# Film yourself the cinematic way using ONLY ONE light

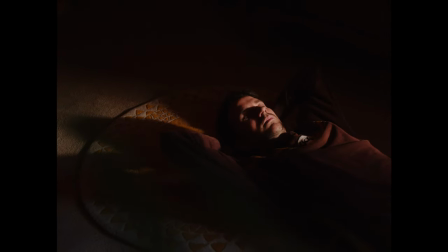0:01 All of these shots you see before your very eyeballs were all filmed using just one light
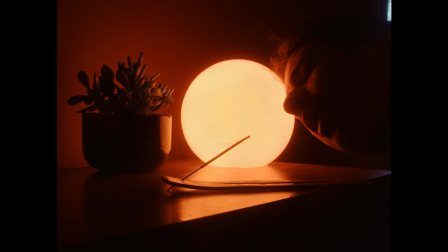0:06 and some incense sticks that smell like the very essence of a mystical temple of joy.
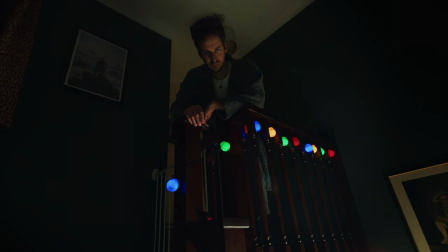Hello and welcome to my kitchen. Today we're going to be looking at a few scenes I filmed around the house by myself using minimal gear. By myself, yeah, sounds familiar because for a lot of us that's the case 90 of the time because all our friends i'm gonna say they betrayed us and insisted on getting proper jobs so you know they can't help you on a tuesday morning film a youtube episode it's selfish to be honest and um but i'm yeah i'm not bitter at all anyway with that in mind you're going to want to simplify things as much as possible because when you're by yourself the last thing you want to do is lug around a load of gear that takes ages to set up and takes up loads of time which you don't have anyway but simplifying things doesn't mean we can't get and i'm gonna say it that magic word cinematic results so yeah this first setup i'm calling. Man, man decides to watch TV.
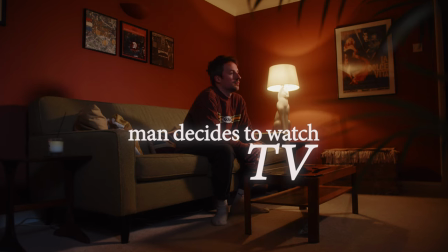1:27 Nice and simple. Probably won't win any Oscars and let's be honest if you saw that pop up on your suggested in Netflix you're not going to waste your time click on it.
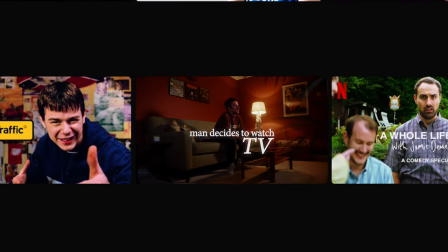1:38 You might do if this is the thumbnail because that looks pretty decent. Now when I was lighting this scene the first thing I thought was where could I motivate the light from already. now as you can see there's this beautiful cat lamp which I absolutely adore this lamp and no matter what anyone else says I will not be getting rid of it because I like
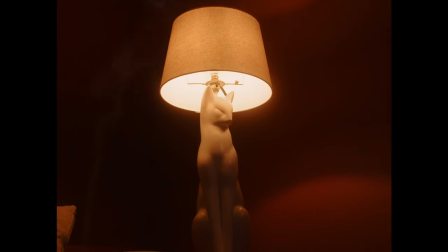1:59 cats but I really like them in lamp form not some weird taxidermy thing just like as a ceramic cat lamp all right anyway I
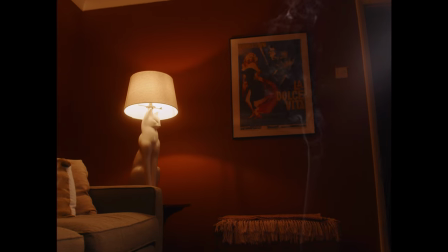2:08 love this lamp so I was like this lamp needs to be in shot so if it's in shot
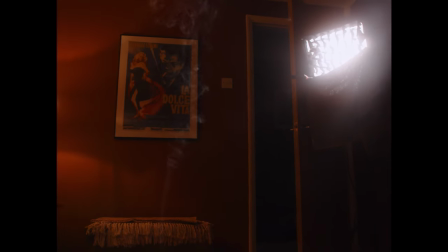2:13 I can then motivate and enhance the light from it to
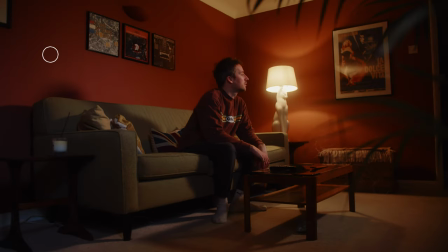2:17 try and wrap around my face and obviously have the camera and the shadow side to make our face feel a bit more three-dimensional.
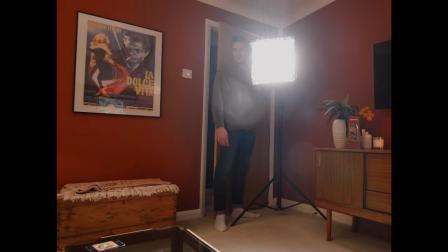2:25 So I've stuck the light in the right hand corner and I've used black grid which just helps to
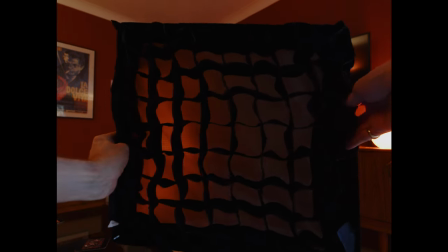2:30 concentrate the light and stops it from spilling out to the sides because I don't want light going all over the shop. I want to control that light and so should you. So this grid helps that. It helps it to just at a finer point onto where the light is going.
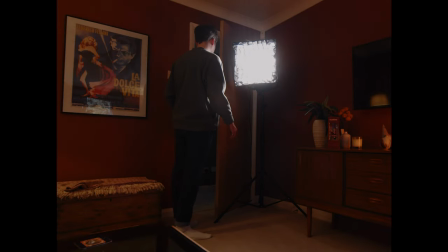2:44 I've also used the door, the living room door, to cut some of the light because I was getting some hot spots on the door frame,
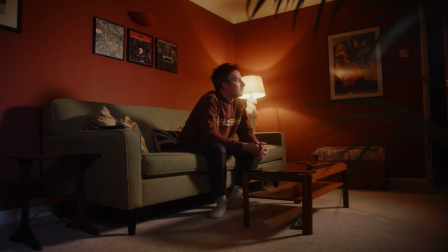2:50 plus I was getting some hot spots on the coffee table at the front, but I didn't have any flags with me, which is what you would use to remove light.
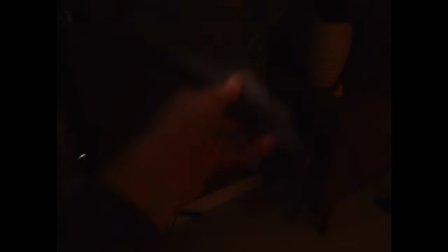3:00 So I just had to grab this dirty old tea towel and clamp it onto the bottom of the light but you know what it did the job so you know well done tea towel you can always work with me on set i don't know what your day rate is but you're well worth
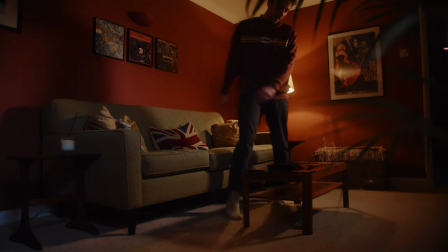3:17 it now i've gone for a warmer light because i feel like this scene is you know he's come home from work it's an evening he's settling in and he's gonna watch something on tv which is the whole point of this scene so i wanted to match the color temperature to the light that
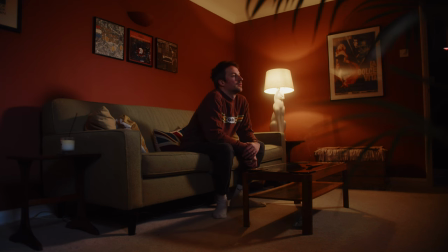3:33 was coming from the lamp making out as if the cat lamp is somehow lighting the side of my face and wrapping around it so I'm not just a silhouette.
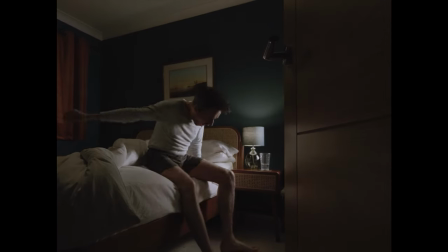3:43 So here we have another scene where I'm using the same principles as the living room and I'm using the bedroom lamp to motivate where the light is coming from and I've got the camera on the shadow side.